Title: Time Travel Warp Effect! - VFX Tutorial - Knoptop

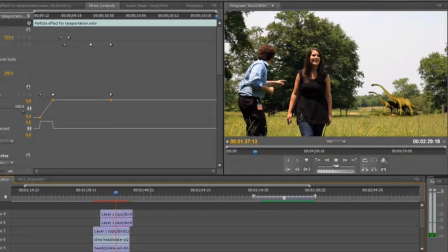(12:25)
We land, they fly over. It's not rendered, so it's playing weird. So anyways, this first effect, you see the birds fly over.
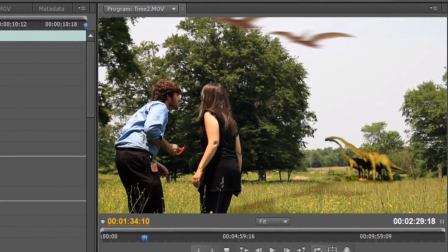(12:31)
Well, the thing that makes it, I think, look realistic is there's a drop shadow. You see it on the ground? And all that is I have my alpha channeled birds right here.
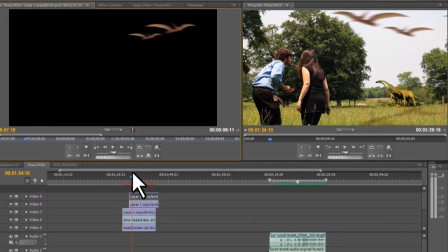(12:40)
I did a reverse image on them, so they're flying overhead. And then all of these are set up like this. I shot the video thinking to myself, okay, I'm going to put dinosaurs in this background area. So I had to shoot it so I made sure none of the actors blocked the shots,
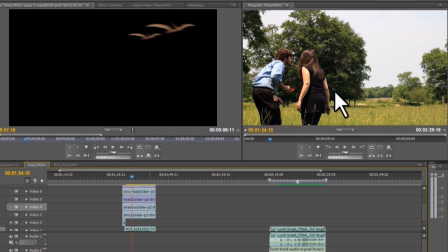(12:57)
because I wasn't going to do chroma key or like rotoscoping or anything like that. So I knew I was going to put the dinosaurs to the right, so I left that open. And then in my Photoshop file, I got my little dinosaurs. You see that they don't have heads because I had to cut them up so I could put motion to them.
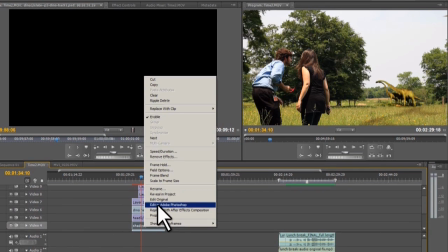(13:14)
And let me just actually open one of these in Photoshop so you can take a look at it.
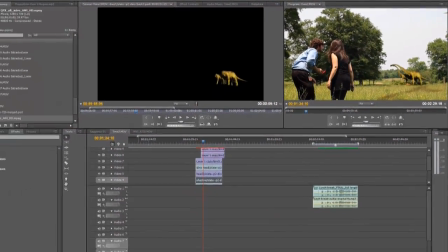(13:20)
And we'll bring that up.
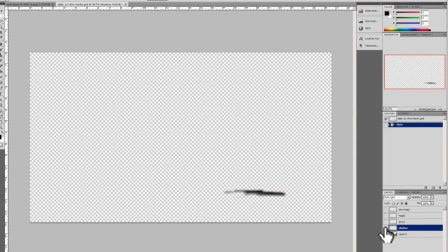(13:22)
So here's our dinosaurs, and you can see here I got their heads separated from their bodies, and there's the background template I use for reference to set these up.
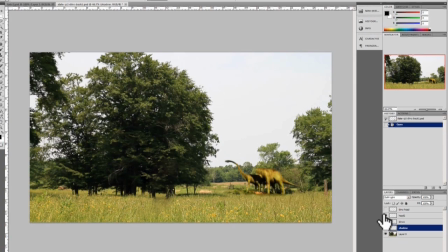(13:29)
Put a little drop shadow, put my dinosaur bodies. There's one, and there we go.
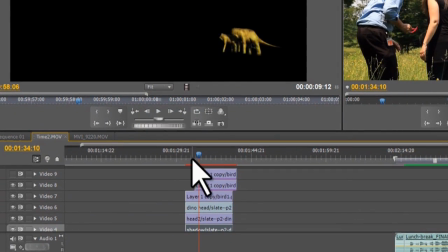(13:35)
And so stacking that same Photoshop file up with all the different layers in my editor here, I imported them. And here's something, let me lock these files down so you can see. When you import this into your editor, if you have, what you're going to see is these anchor points.
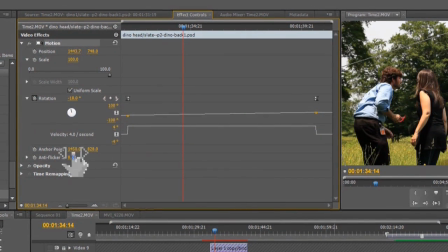(13:51)
When you first import it, it's going to like center the picture, and it's going to look something like, I would say like this when it comes into your editor.
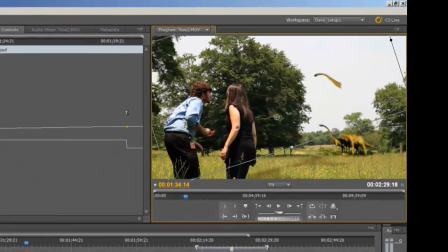(13:58)
And what it's going to do is it's going to put that anchor point in the center of the screen. Well, what makes it hard is that when you want to do your movement, you can see how that thing pivots around that anchor point.
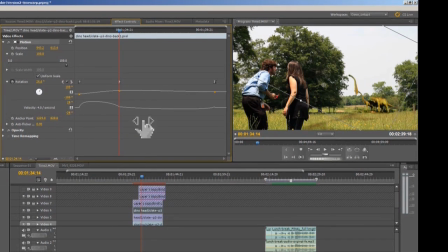(14:07)
So the key to this effect or movement is you move the head around so it's right on that anchor point.
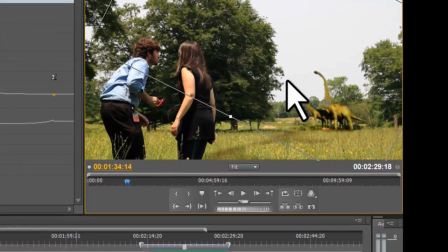(14:15)
And this is stuff that you would be doing if you were going to mess around in After Effects.
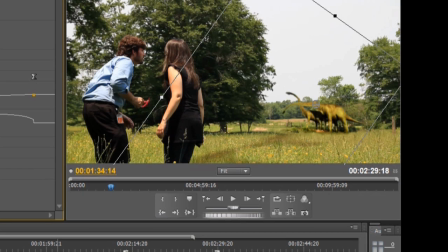(14:18)
And now when I move that pivot point, you see it's like, Charlie, that was a great joke.
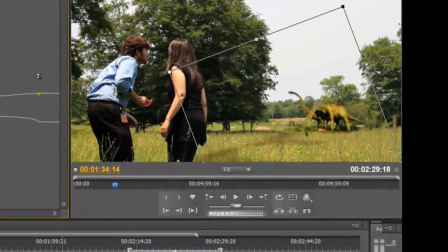(14:25)
Arr, I can't reach the top apple. Anyways, but you can see there, and what I did was just put a real slow movement.
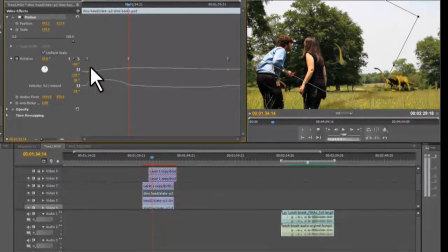(14:31)
And you can see here, let me undo some of these things I did on this timeline.
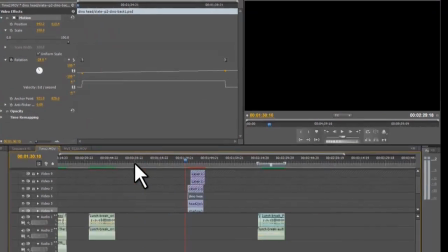(14:34)
You can see for that actual effect, let me go back to the original where it's rendered so you guys can watch it.
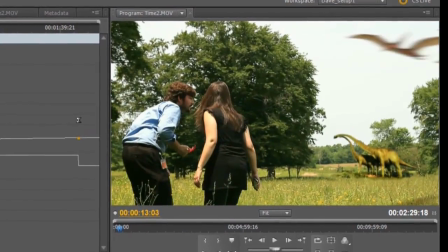(14:41) There's just times? No, 1993.
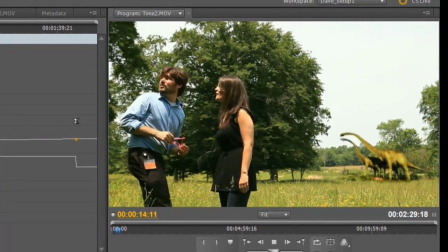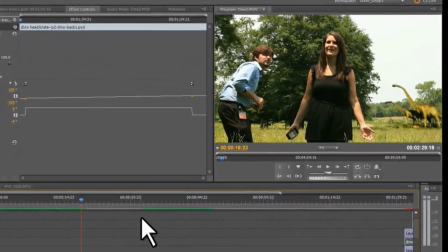(14:47) Welcome to Jurassic Park.
So it's just a real slow movement, but that slow movement makes it look pretty realistic, I think.
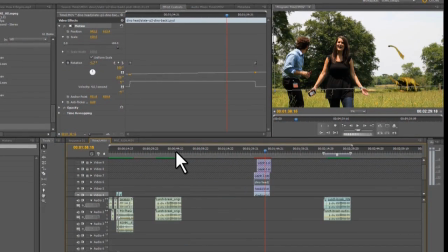(14:53)
I appreciate you guys watching this. Hopefully some of this was helpful. I really was hoping for this to be like a 5 or 6 minute video, but I wanted to show you just a couple little tricks with the alpha channels. If you have any questions, leave them in the comments or send me a message. I try to respond and help you guys out.
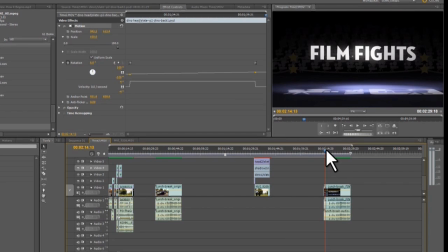(15:09)
Hopefully, if you get a chance, check out the filmfights.com website. I think it's a good resource and a good thing to kind of motivate you, to give you a reason to go do something. And if nothing else, you can maybe just watch some unique films and leave some comments, some constructive criticism comments.
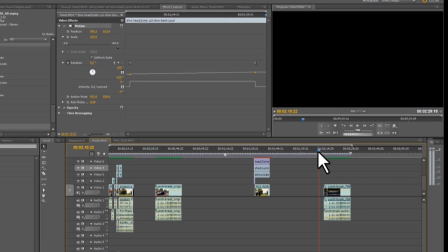(15:25)
Once again, check out the description for links to audio resources, music soundtrack resources for some of the videos in this that you just saw.
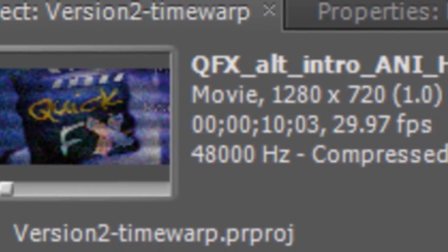(15:33)
And I guess that's all. Thanks for watching. Go make a movie. Quick Effects.
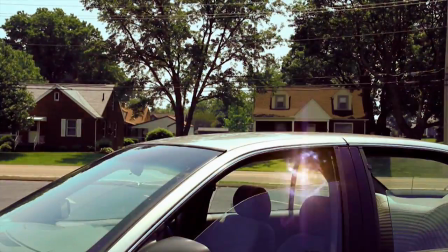(15:39)
Knoptop.
Prehistoric times? What? No.